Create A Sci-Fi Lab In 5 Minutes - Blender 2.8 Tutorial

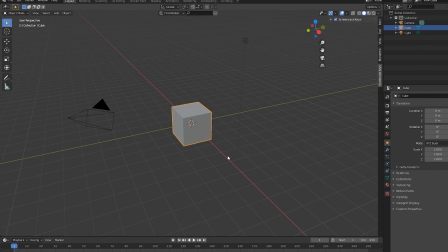[0:10]
Hey guys, it's PopNerd here, and today I'll be showing you guys how to make a quick and dirty sci-fi lab scene.
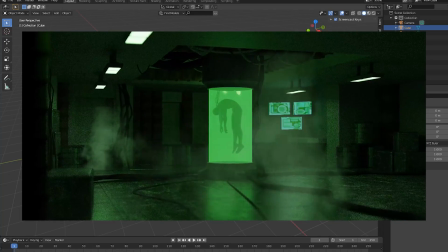[0:16]
So in this tutorial, I'll just go over how to create a short animation like this with the cryo tank and all the details.
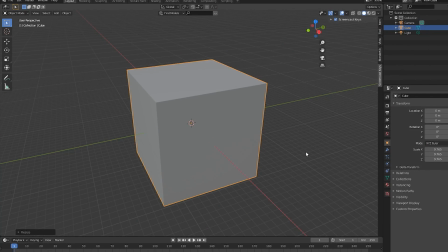[0:21]
So let's get started. Once you open up Blender, let's select our cube and scale it up. Hit tab to go into edit mode and delete one of the side faces so we can see inside the cube.
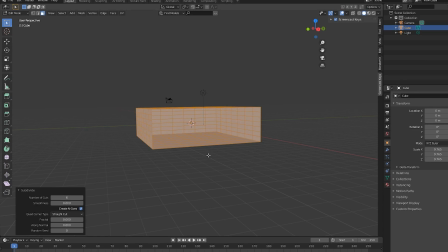[0:30]
I'll scale it down on the z-axis and subdivide the cube a couple times. I'll then extrude out the sides to create space for pipes and other sci-fi props.
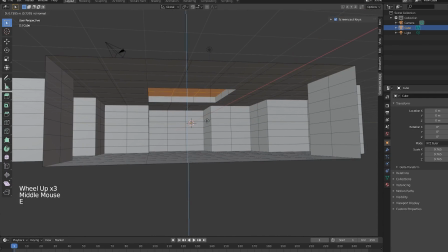[0:38]
I'll extrude out the top of the room as well to create more space for the tank. I'll then bevel some of the edges to give the room a more interesting shape.
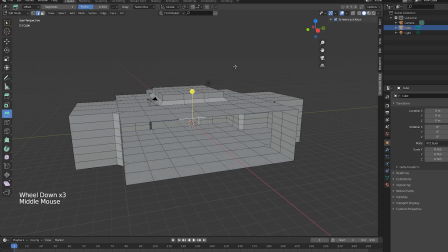[0:46]
To create the isolation tank, just add in a cylinder and increase the number of segments.
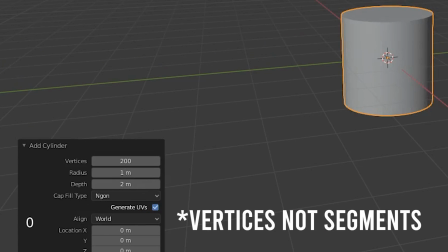[0:50]
I'll increase the number of segments to 200. Let's scale this up on the z-axis and inset it a bit.
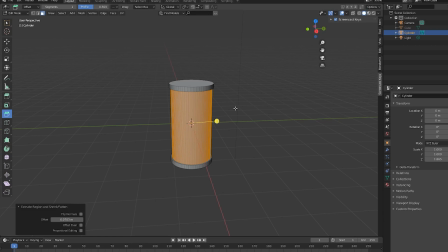[0:56]
Select the middle faces and let's extrude those along the normals inward. Then select the faces at the top and bottom and extrude and scale those until you get a satisfying result.
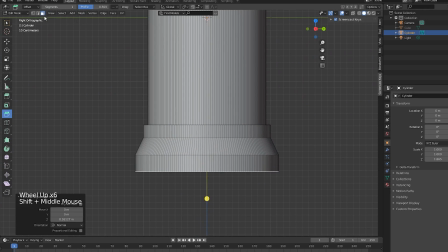[1:05]
On the bottom part of the tank, I'll select a couple faces in every direction and extrude those out.
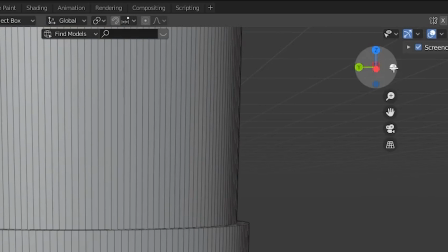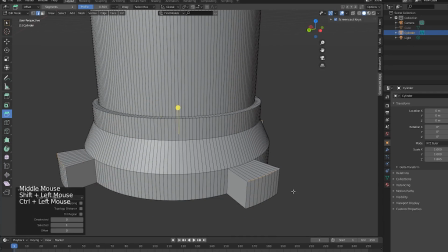[1:16]
I'll then select the top edges of the newly extruded areas and move those down a bit. Now let's place this tank in the middle of the room.
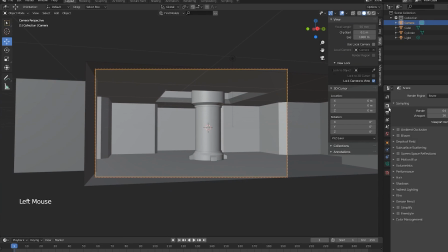[1:22]
Let's now place our camera so we won't have to focus on areas that aren't in the camera's view as we add more details.
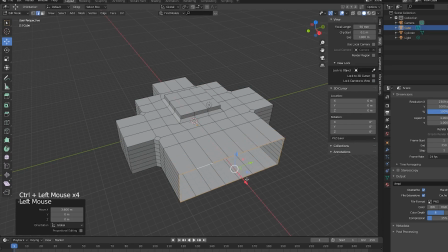[1:28]
For this tutorial, the focal point will just be the one tank that's in the middle of the room, but I recommend messing around with the placement of the camera and the number of tanks to get more interesting results.
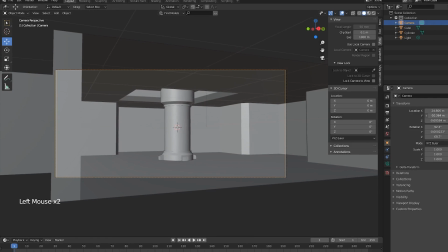[1:37]
So now that we have our focal point, let's add in all the background details. So to add monitors, just add in a cube and scale it on the Y and X axis.
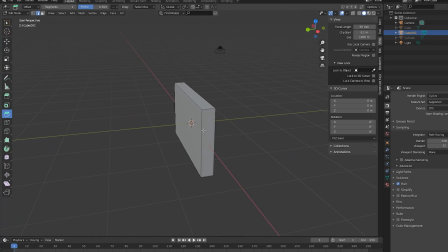[1:46]
Inset the face a bit and extrude it inwards to create the screen. Let's inset and extrude out some areas on the back to add some support.
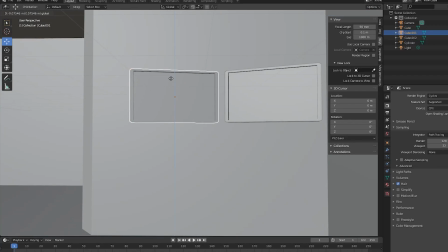[1:53]
Then duplicate the monitors and place them in the background. None of these background objects will have to be too detailed because we'll add some depth of field at the end.
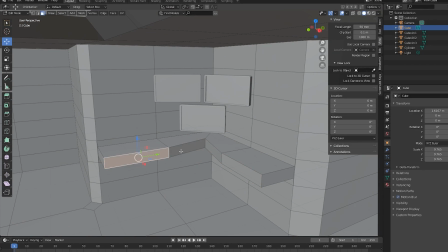[2:01]
To create a desk under the monitors, I'll just select the room object, and in edit mode, I'll extrude a couple faces under the monitors.
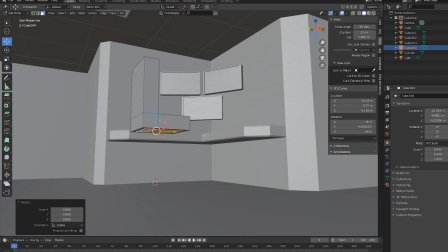[2:09]
I'll model a chair as well by just scaling and extruding a cube and beveling some of the faces.
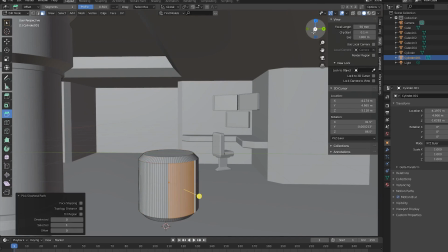[2:14]
To populate the scene even more, I'll just bevel and extrude some of the faces of cylinders and cubes to create random sci-fi props,
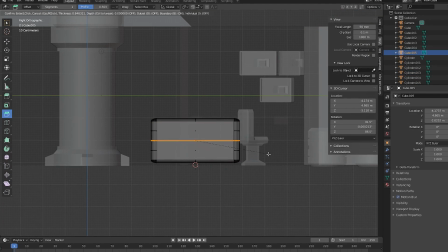[2:21]
and I'll duplicate them and place them around the room. Once again, these don't have to be very detailed as their purpose is just to make the room seem more cluttered.
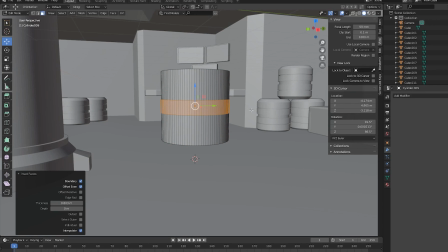[2:33]
To add pipes, let's inset the faces of a cylinder twice and scale up the middle faces.
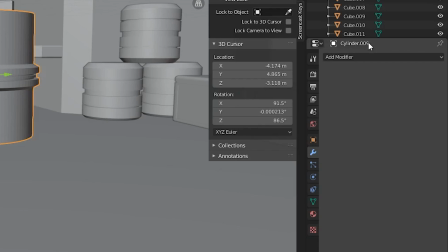[2:38]
Then inset the middle faces again and extrude them inwards. In the Modifiers tab, add an Array modifier to increase the length of these pipes.
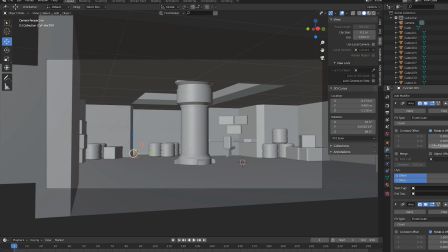[2:48]
Just like the other assets, duplicate this and place it all around the room, and make sure that the pipes terminate off-screen.
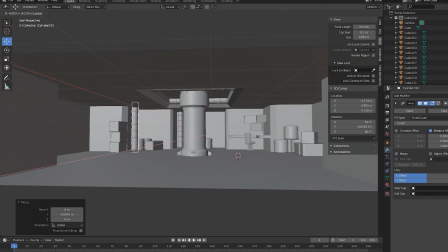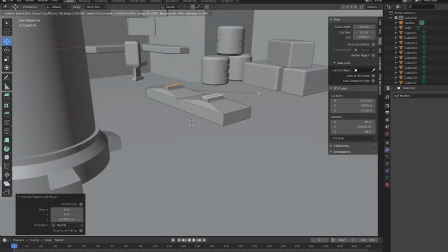[3:02]
I'll also add some light objects hanging from the ceiling so the ceiling doesn't look too empty.
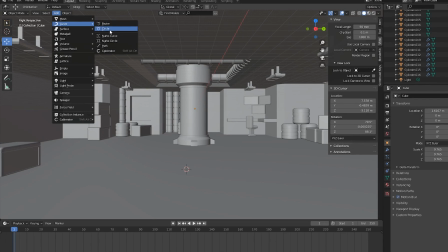[3:09]
To add cables, add in a Bezier curve and delete the vertices in edit mode.
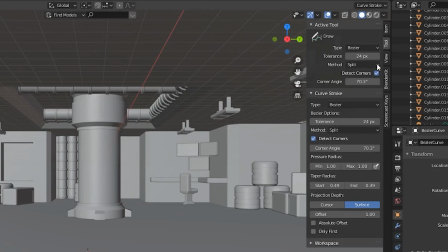[3:14]
Make sure your projection depth is set to surface in the tool settings and draw the shape of your cable on a surface.
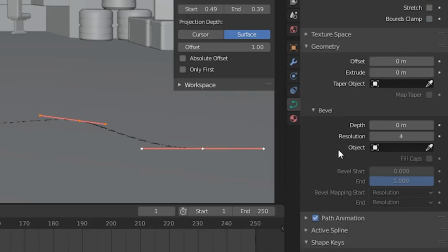[3:20]
Then in your Object Data Properties tab, increase the bevel depth to add thickness to the cables.
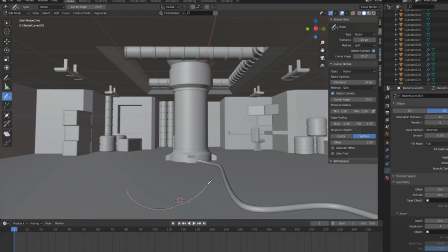[3:27]
Repeat these steps to place cables all around the room.
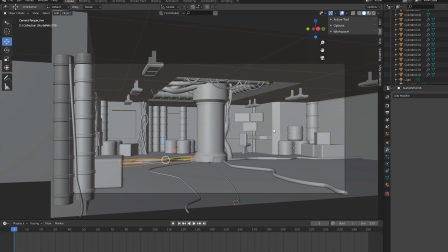[3:34]
Some of these cables were free assets that I found on ArtStation, but most of these cables were just created using curves.
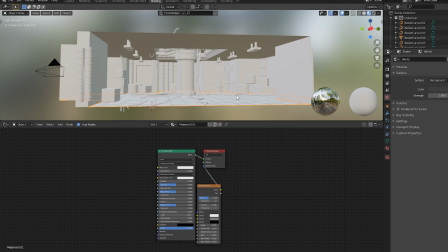[3:42]
Before we add in the person who'll be in the tank, let's add some details to the ground by separating the ground faces and adding a brick texture to the displacement of the new material,
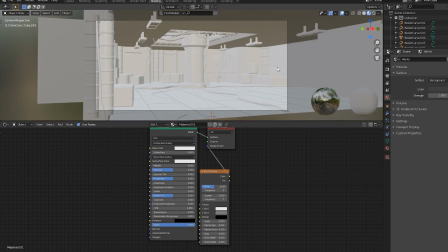[3:51]
and tweaking the node settings so it looks like the floor is made out of tiles. Now let's create the material for the liquid in the tank.
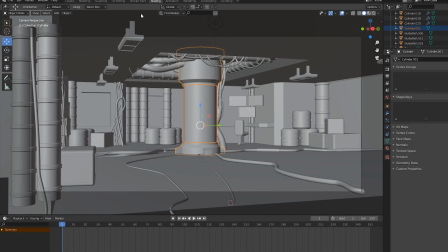[4:00]
First, separate the center of the tank object and delete the principled BSDF for the new object in the shading editor workspace.
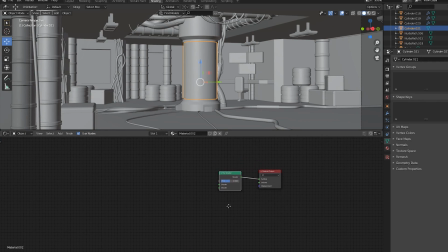[4:07]
Add in a mix shader and two add shaders. Connect the add shaders to the mix shader and add in an emission shader and a transparent BSDF.
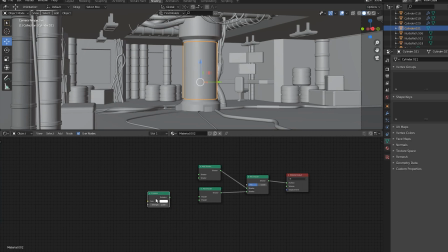[4:16]
Set the emission color to the color that you want the tank to be and connect both these nodes to one of the add shaders. Connect a glass BSDF and a refraction BSDF to the other add shader and tweak the settings until you get something that you like.
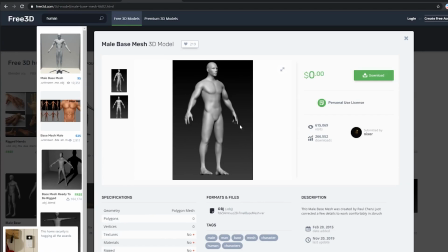[4:35]
To add the person in the tank, search for a free 3D human model on Google and rig the character using mixamo.com.
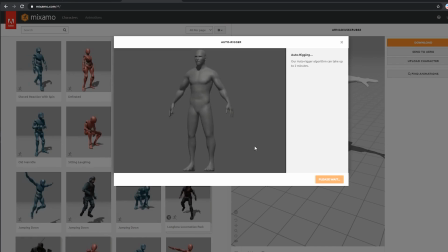[4:42]
If you don't have an account, you can create one for free. Once your character is rigged, search for dynamic poses and select this one right here.
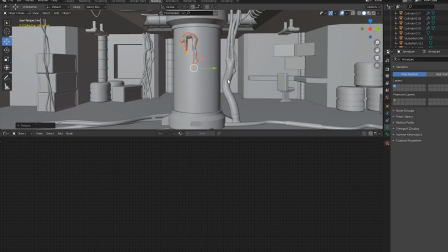[4:50]
Download the FBX file and import that into Blender. In Blender, place the human model in the tank and make the material dark so it's easily visible.
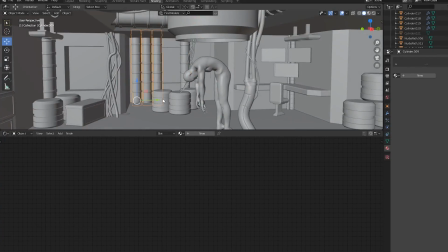[4:58]
I'll add some cables connected to the neck of the model so it looks like the person in the tank is a cyborg.
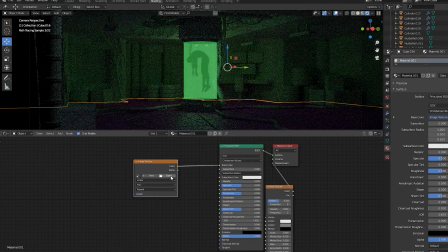[5:05]
To texture the rest of the objects in the scene, I'll just be using image textures that I find on textures.com and Google Images. For the floor, I'll connect the image texture to the roughness as well to make it look uneven.
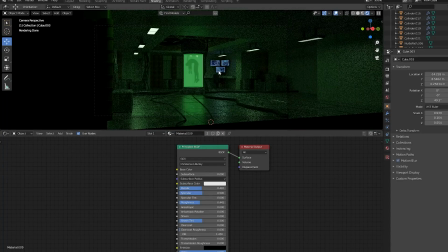[5:17]
For the lights and computer screens, I'll use emissive shaders. I plugged in an image texture of a Sci-Fi UI into the color for the screen and
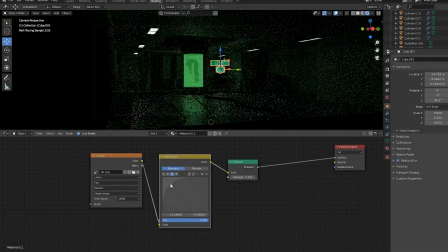[5:26]
used the RGB curves node to change the color of the screens to green to match the rest of the room.
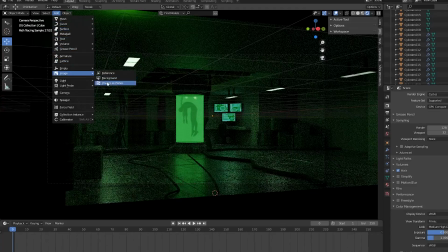[5:31]
To add smoke to the scene, I just found a transparent video of smoke online and imported that using the Images as Planes add-on instead of making a smoke simulation.
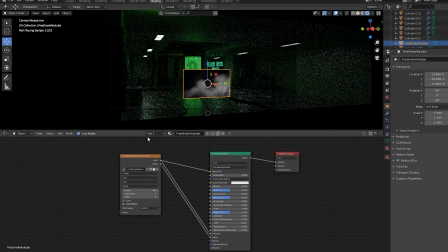[5:40]
In the Shading tab, I connected the Image Texture node to the emission of the principled BSDF and added a mix shader to the material output. Then I connected the principled BSDF and a transparent BSDF to the mix shader.
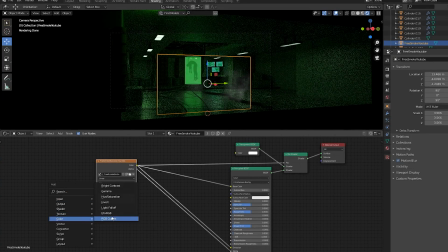[5:52]
Then I connected the Image Texture node to the factor of the mix shader. You can also add an RGB curves node here to change the color of the smoke.
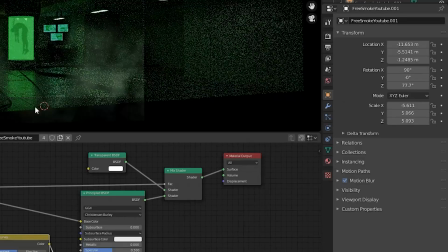[6:01]
I placed the smoke in the foreground as well as behind the tank. Last but not least, let's animate the camera.
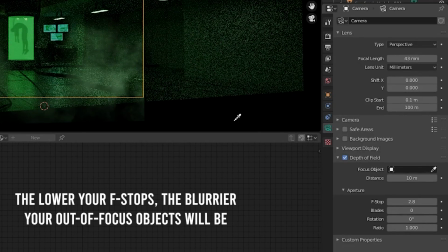[6:07]
First, let's select the camera and add a depth of field and select the tank as our focal point.
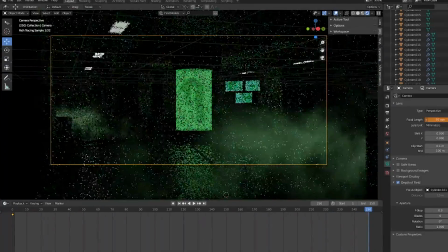[6:12]
Then add a focal length keyframe at the first frame, zoom in and add another focal length keyframe at your last frame, and hit render animation to render your scene.
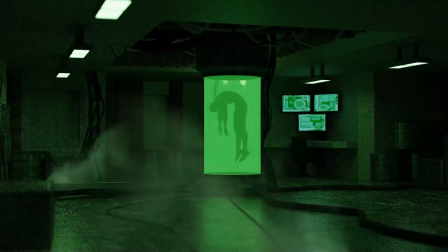[6:21]
And there you go. I hope this was useful. Let me know if you have any questions in the comments below. And thank you guys for helping me reach 500 subscribers.
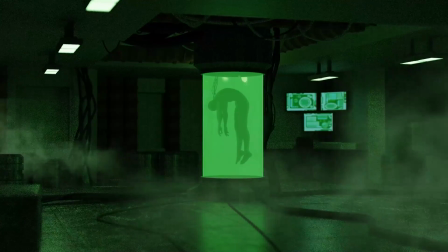[6:28]
I'll see you guys next time.